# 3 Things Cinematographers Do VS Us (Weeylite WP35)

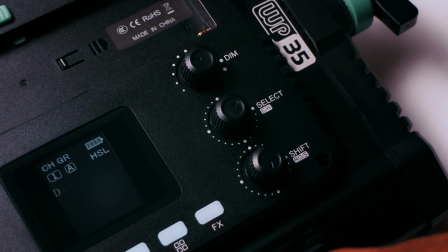Another great feature on this is we have an HSL mode, which if I click that, it gives me basically free range here. I can go scroll through, choose any color that I want in the rainbow, which I thought was also very fantastic. And again, I can control the dimmability again. And of course, with these type of lights, we also have the option for built-in effects. There are plenty of effects in here. Let me dial in a couple of effects here. Whoa, there's my blinking bulb. I've got candlelight. We've got flame, and they allow me to also adjust the speed of the actual effect. We got TV here, again, if I'm watching. And then there's a mode. I can just use the CCT mode, basically the color correction, or I can go full RGB mode. If I click on RGB, now we're gonna get more into the colors. Fireworks here. Boom, there we go. We got some fireworks. We got our ambulance, police. a whole bunch of them, so super cool. Another thing that a lot of Hollywood cinematographers do that we kind of do here a little bit on YouTube is basically trying to add depth to the scene using lights.
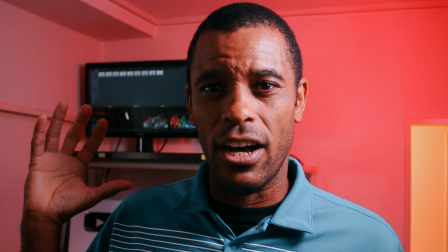If you can see here in the background, I've got this red light on, and then also in the corner here I've got this amber light on,
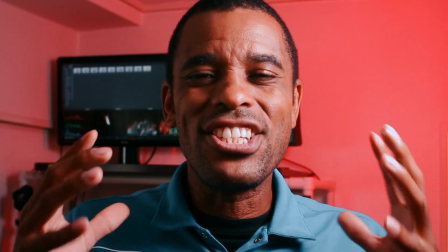and the reason why is just to try to give some more depth to the scene.
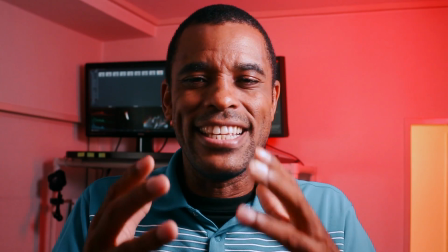Again, we're watching our videos on a two-dimensional plane, and this really just helps to try to add as much 3D depth as possible.
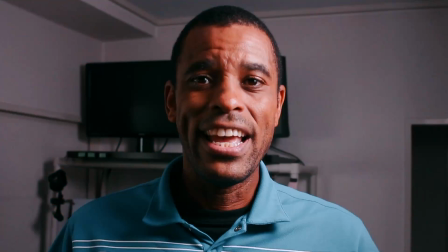I'm going to turn off all these lights and show you what it looks like with everything off. Now this is what it looks like with all the background lighting turned off, and again,
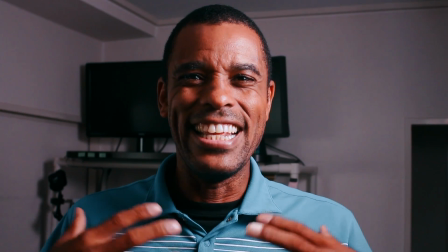it's just really much me in the scene, and it is kind of dull and boring.
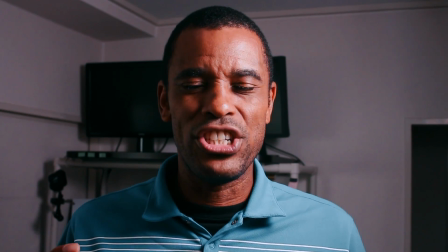Again, to really get that depth and separation, we really need to add those lights in the background. And again, that's where the WP35 or the WP35 can come in handy. At the moment, I'm using it as a key light, but if I have my other lights up, I would use this as a background light to throw some color in the background, which I'm using here.
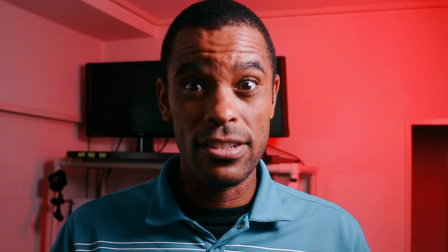So again, if I just throw the color on in the background, boom, okay, that gives us a little separation now from off the background, and it adds a little bit more depth in here.
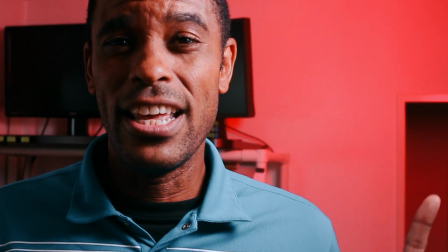And then what I'm going to even do is, you can see here, where's it at? There it is in the shot. That little cove there kind of just blends in, like it's just like there.
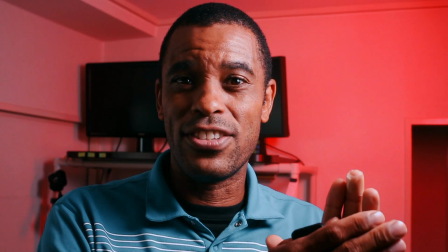But by me just turning on that light, it really gives another whole section. You can tell that there's more depth to the scene.
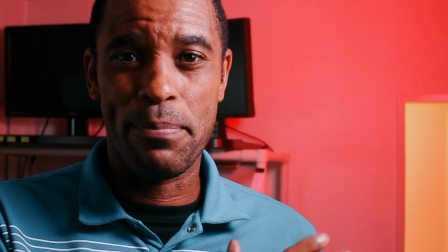Let me turn that on. Now it's just a simple little light in there, but just look at the depth, adding even more dimension, separating this room from that room.
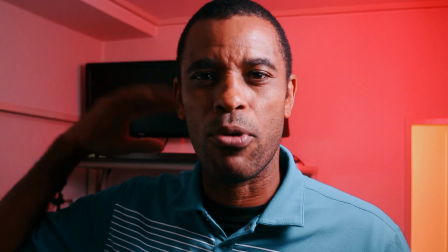Now we know there's even more depth there. And then again, I even throw on the monitors just to break me up from off the background here, because you can kind of see right here I blend in.
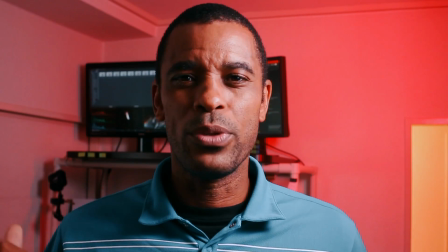Let me turn the monitors on, and that's what the monitors, it's just a little bit,
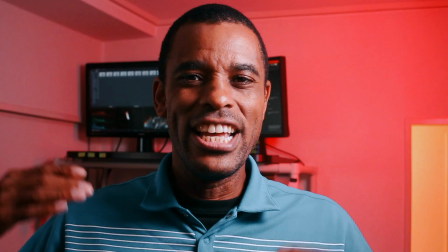it's just adding another little layer of light back there, again, just to get some separation from me off the background.
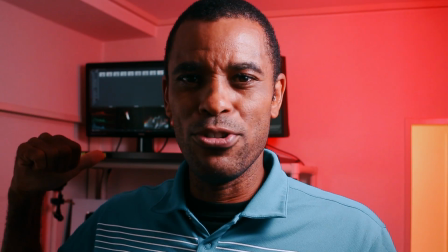So if you really think about it, we've got me here, we've got the computers in the background, we've got that red wall, and then we've got that orange cove of light.
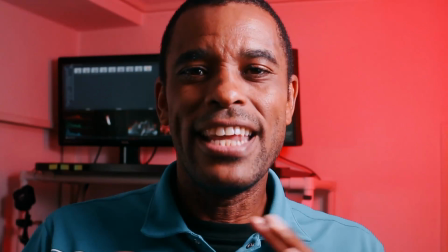That's just adding a lot more depth. Next time you watch a movie, especially on interior shots,
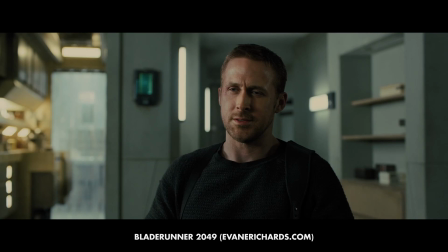pause it and just notice from where the subject is how much layering is going on in the background as far as lights and colors and different things that they're doing. And another good combination, they like to use warm versus cool lights here.
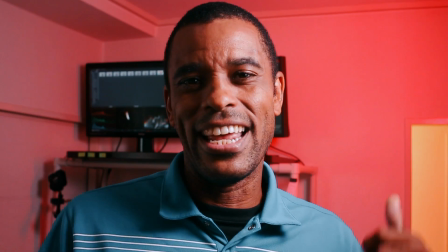You can see I've got the red light here, which is kind of warm, and then I got the orange light, which is again kind of warm, kind of counterintuitive here.
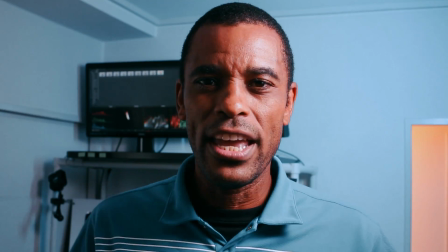But if I was to switch this to maybe a blue light, let's switch to something like that. Here, now we've got the cool blue light and we've got the warm amber light.
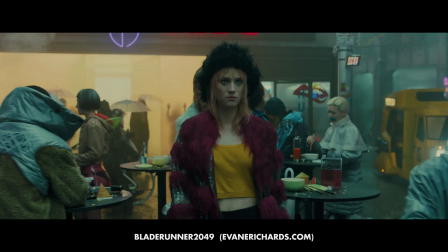You will see this color contrast a lot in so many movies. You'll have that amber light and you'll have that blue light, or vice versa. So definitely take a look at that. This is something that can really help us take our videos up to another level.
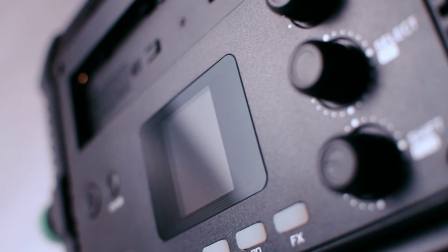Now, if you're interested in the WP35, which I think is a great little light here, I'll have the links down in the description below. And again, if you guys are more into about things that really help us to get that cinematic look,
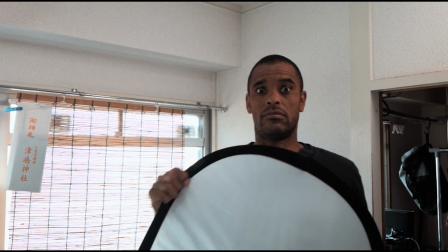I have this video here where I talk about some of the essentials that are actually kind of underrated as far as beginner filmmakers equipment you need. Take a look at this video and it should help you guys out. Patrick Levar, keep filming. It's the only way you'll get better. Peace.